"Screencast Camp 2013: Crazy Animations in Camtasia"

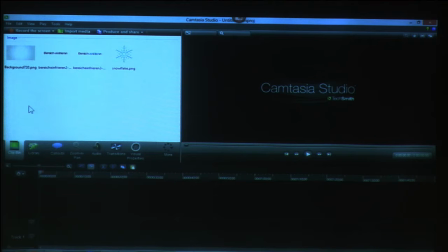But I really just find in one of my projects, or most projects, I usually have like 2 or 3 video clips and about 20 graphics that I animate and do things with.
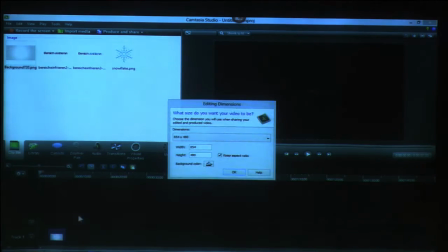So I always start with a background.
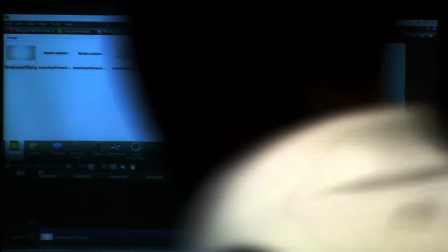So a solid color in the background, or a slightly gray shade in this case, as just my ground layer, and that's for my title slide.
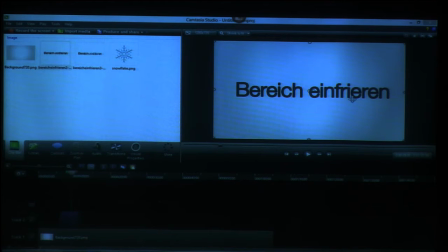Then I have this text right here. Freeze region is what it means, and I have that same graphic in blue. So I have it once where the first part is black and then the second one is blue, and I want to have those 2 colors change. And then I also have a graphic of the snowflake.
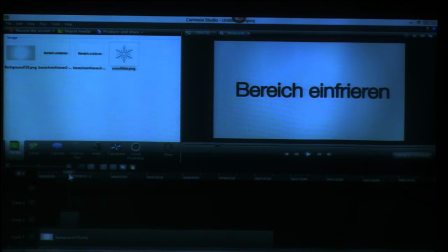So let's first work on the part where we have the text slide in from the side. That's really easy actually. So we already have it at this point at position at the spot where we want it to be at the end of the animation.
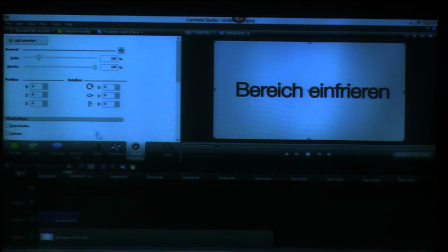It's already centered, it's already perfect, I have it lined up. So I'm going to go into the visual properties, add an animation, but let's zoom in. But now I'm not trying to change the endpoint, but I want to change the beginning point.
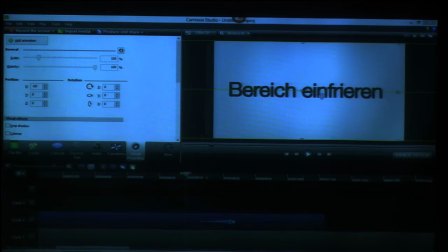And all I need to do in this case is I move it using the arrow keys to the left, out of my picture. And I like using the arrow keys for this, because that way it stays aligned with everything else. I could also just change the values here on the left side if I wanted to, and make sure I keep the y-axis on 0.
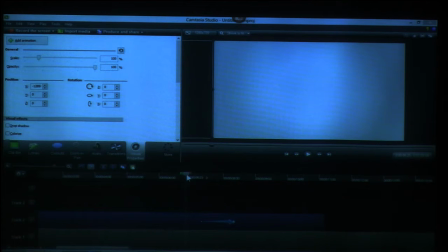Okay, so, but now it's the beginning point is outside, the other one is inside, so that's already pretty easy, but it already is like, hey, here's my introduction to freeze region, slides in, a little bit better than just having it just appear and having it kind of show up from the very beginning.
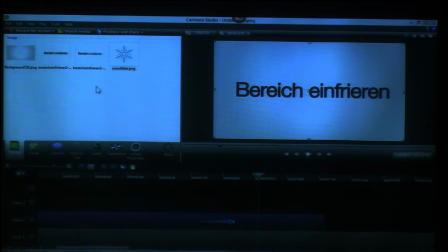So now the second part is, since we want to kind of emphasize the fact that we're freezing the region and we want to make it have that cold feeling, so I want to change the color over to this blue area. So I'm going to drag this down and position it on top of the other clip, just slightly after the animation.
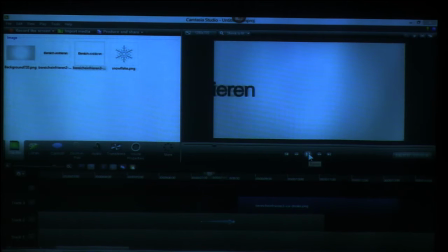So let's take a look at this. So now this just appears. Did you have a question? Oh, no, you, no, okay. So this is, it just appears.
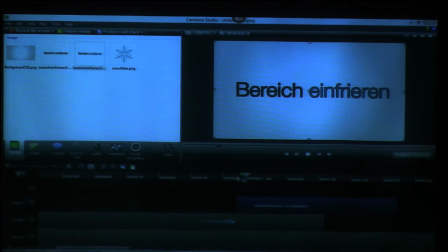The easiest way to kind of make that look nice is just using a transition right out of Camtasia Studio, maybe the fade transition.
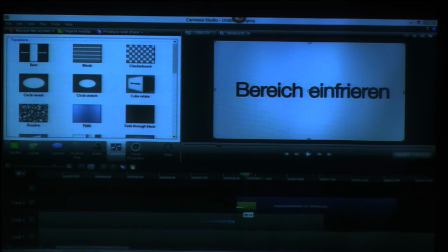Let's see how that looks. Maybe have that go appear a little bit faster, so half a second. And maybe slightly positioned on, no, it needs to be after the animation, otherwise it doesn't match up.
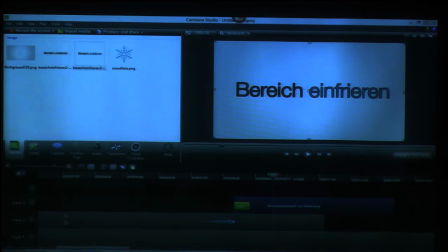So it comes in and it turns blue. Okay, now if we go back to the original clip, just to watch it one more time.
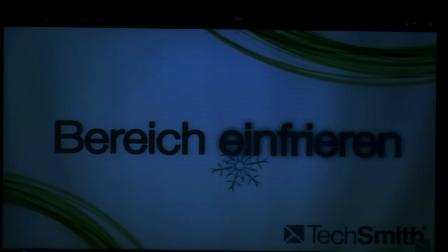So we have the, oh, it didn't fly, oh, that one was spinning, okay, sorry, I built a different one. That's okay. So now we have the snowflakes kind of show up from behind.
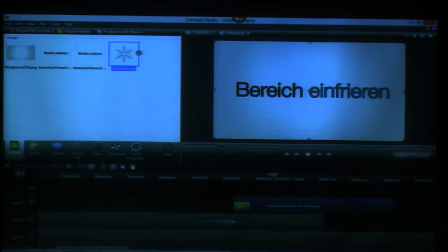So again, I take the snowflake, drag it to the timeline, and I usually start out by positioning it the way I want it to have at the end of the animation, because that's the one that's a lasting impression. How it starts out is slightly less important, because it's really going to only be there for 1 second.
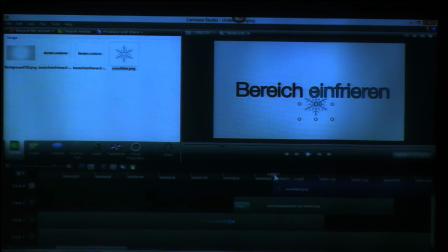It's the end position that's important, because that's where it's going to be hanging out for the last 3 seconds of the slide. So in this case, I want to have the snowflake slightly bigger, and I want it to kind of maybe even turn a little.
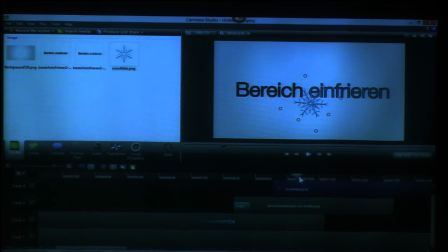I want it to show up right at this spot. I move this playhead in, and I go ahead and I add an animation. And now I'm going to go back to the beginning of it, because I want to change the beginning properties of the snowflake. The end, I'm happy with that.
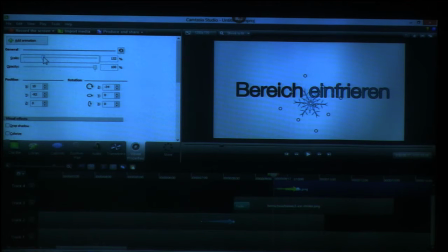And what I often like to do is I like to scale things down just a little bit, because it just kind of gives it that kind of like it grows out at you effect. So let's maybe bring this down to not completely 0, but maybe 65%.